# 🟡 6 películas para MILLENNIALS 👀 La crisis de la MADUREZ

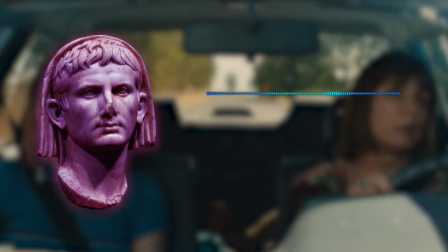4:01 A través de los detalles y matices de una relación necesariamente íntima en cada uno de sus casos,
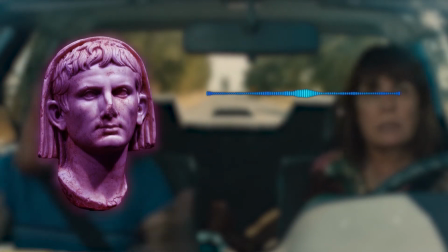4:07 Greta Kierwig consigue hablar de experiencias que, sin ser comunes a todos, apelan a una esencia generacional compartida,
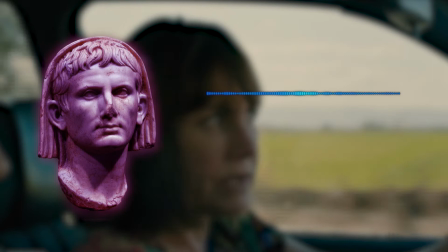4:12 e incluso a un trasfondo universal de una forma de relación única y contradictoria que se mueve en términos pasionales,
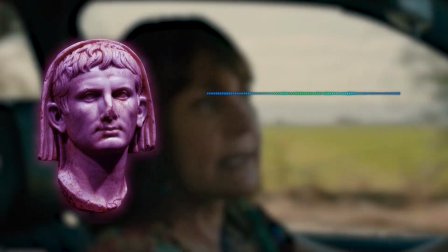4:19 llegando a las mayores discusiones, en especial en la adolescencia, pero que no deja de ser la primera y más pura expresión de amor que recibimos nada más nacemos,
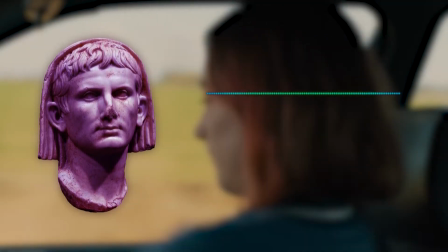4:27 y por tanto, la que nos marca de forma más decisiva para toda nuestra vida. Número 4. Seguimos con Greta Gerwig, en este caso, como actriz en Frances Ha.
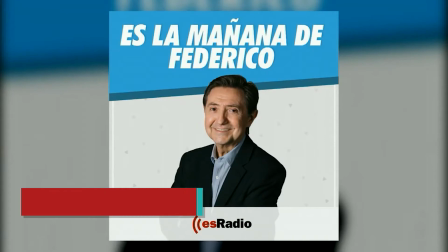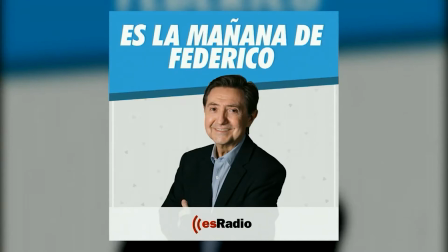Coescrita con Noah Baumbach, Greta Gerwig vuelve de nuevo a un relato de fuertes componentes biográficos. En esta ocasión, en vez de situarse en el paso previo a la madurez, se sitúa en pleno viaje hacia ella.
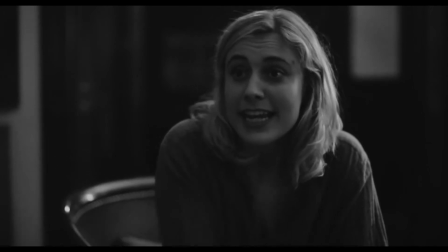5:01 Con un uso del blanco y negro que sirve como homenaje reconocido por Baumbach al cine europeo de los 50 y 60,
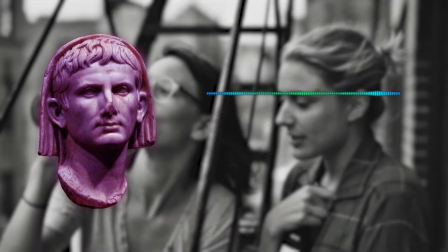5:07 Francesca consigue imprimir un aura de inmortalidad a una historia personalísima basada en los años de convivencia en Nueva York de ambos guionistas. A pesar de lo profundamente íntimo de la historia, por lo particular del contexto cultural y geográfico, Francesca trasciende de su apariencia de relato autorreferencial de culturetas neoyorquinos.
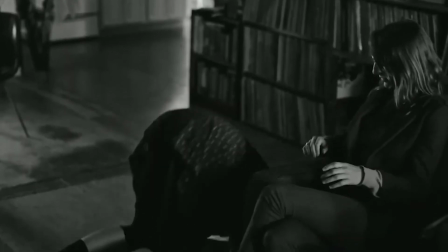5:24 Gracias a la vitalidad de sus personajes, en especial el de Greta Kerwig, y el humor de sus diálogos, Francesca consigue establecer con el espectador una empatía única.
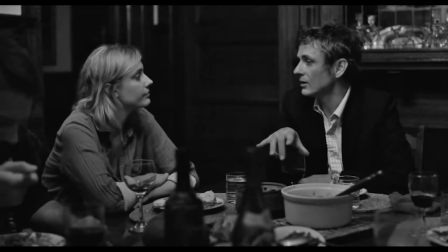5:33 De nuevo, como conseguiría con Lady Bird, Kerwick, a través de lo personal, no se habla de lo general, y de lo general pasa a lo universal.
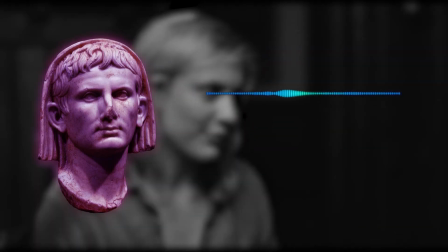5:40 Las dificultades de la vida en una ciudad tan caótica como Nueva York se mezclan con el deseo de vivir de los sueños en el momento vital en el que esto empieza a parecer una fantasía adolescente.
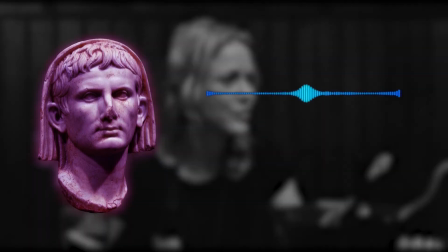5:49 Este mar de experiencias bebe también de las amistades y relaciones amorosas que vienen y van, pero que necesariamente dejan un pozo.
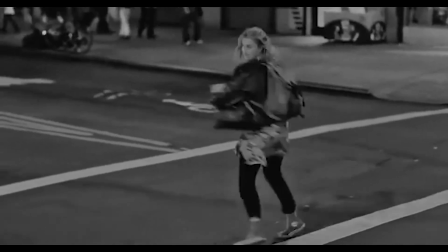5:56 Frances Ha es la reivindicación de una actitud que, lejos de ser infantil, se convierte en una defensa de la vitalidad como un valor no exclusivo de la juventud. A buen seguro es una de las películas más relevantes del que aspira a ser el Woody Allen de nuestra generación ahora que éste ha caído en desgracia.
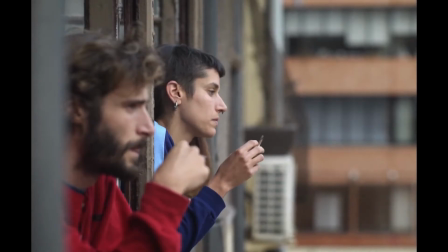6:13 Número 3 De la urbe cosmopolita que es Nueva York pasamos a su semejanza española, Barcelona, con Yo la busco, de Sara Gutiérrez.
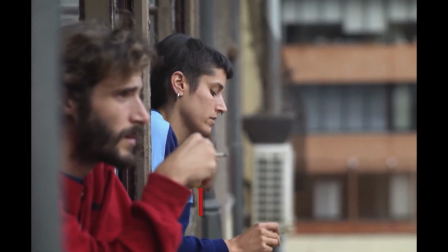6:21 La noche barcelonesa sirve de escenario para el viaje de Max, quien tras enterarse de que Emma,
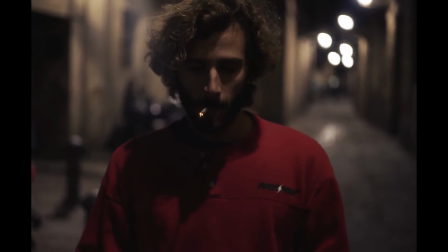6:26 su compañera, se muda, entra en un paréntesis vital que le lleva a un viaje sin rumbo por el Raval barcelonés.
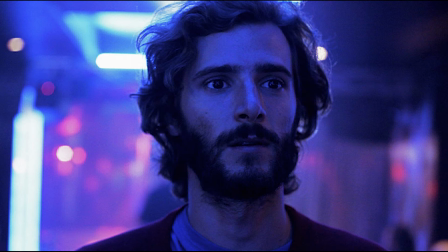6:31 La que a buen seguro es la película menos conocida de esta lista es, a su vez, una de las propuestas más sorprendentes.
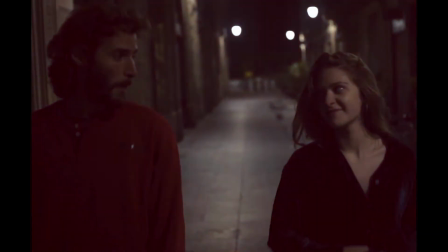6:38 El uso de una extraña relación de aspecto 1-53-1 comprime el encuadre y nos sumerge en la intimidad del viaje que toma el protagonista.
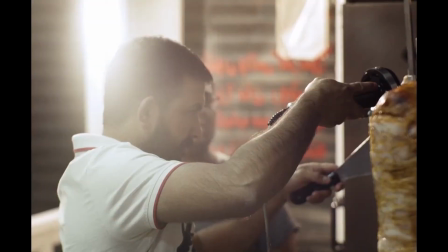6:45 Esta intimidad se ve reforzada por sus encuadres cercanos y sus escenas y uso de la cámara casi documentales.
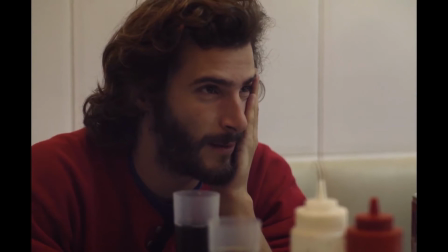6:51 Los cambios en las relaciones de Max sirven como catalizador, sino como alegoría del cambio vital al que se ve empujado.
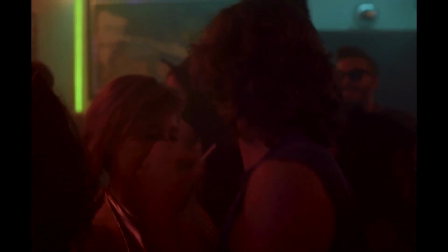6:57 Esta etapa vital se ve condensada en una sola noche, donde los cambios constantes de escenarios reflejan el estado emocional por el que vaga Max.
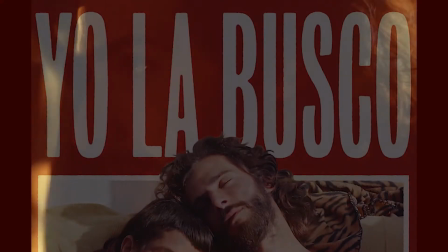7:04 Es el reflejo de un desencanto generacional especialmente ligado a nuestro contexto. El complemento directo de su título, Yo la busco, parece hablar de alguien concreto,
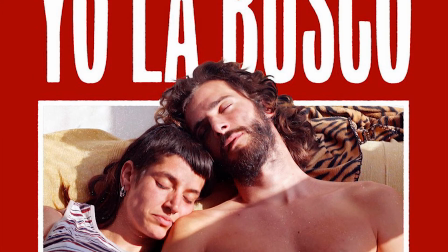7:13 pero de nuevo el componente de género es una metáfora de aquello que Max se ha dado cuenta que ha perdido y que se hace explícito en la escena del karaoke,
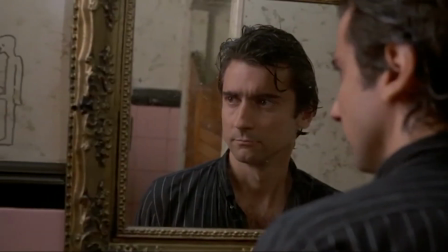7:21 que no desvelaré para mantener la sorpresa. Con esa historia que recuerda a otras como After Hours, o su maravilloso título en español, Jo, qué noche, de Scorsese, yo la busco es la primera y por ahora única película de Sara Gutiérrez, y su trabajo de fin de grado en comunicación audiovisual, cuanto menos sorprendente.
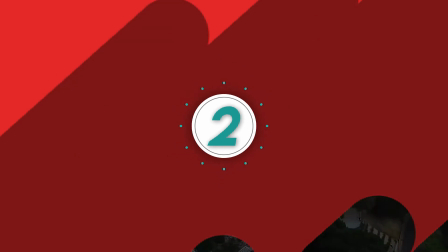7:39 Número 2 De Barcelona pasamos a Madrid,
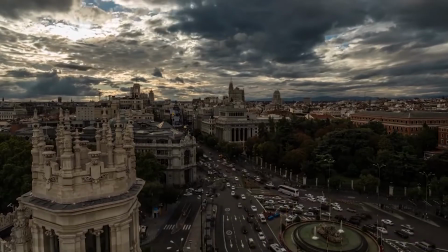7:42 una ciudad frenética que durante 10 meses al año centrifuga la vida de sus habitantes, toma un aspecto muy distinto entre julio y agosto.
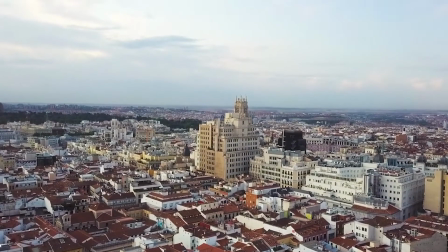7:50 El aplastante ajetreo es sustituido por un paréntesis donde muchos de sus habitantes huyen a los pueblos o a la costa para descansar.
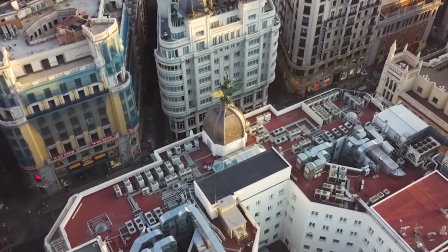7:57 Una ciudad donde el tiempo pasa a ir más lento y que se encuentra en una vigilia casi fantasmal.
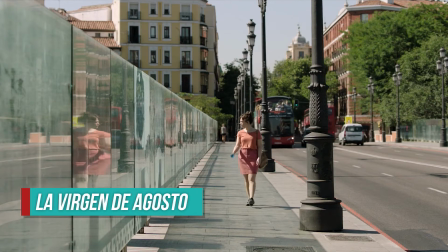8:02 Este es el escenario de La Virgen de Agosto, de Jonastru Eva. Eva decide quedarse en Madrid y acompañarla en esta vigilia hasta las fiestas de la Virgen de la Asunción.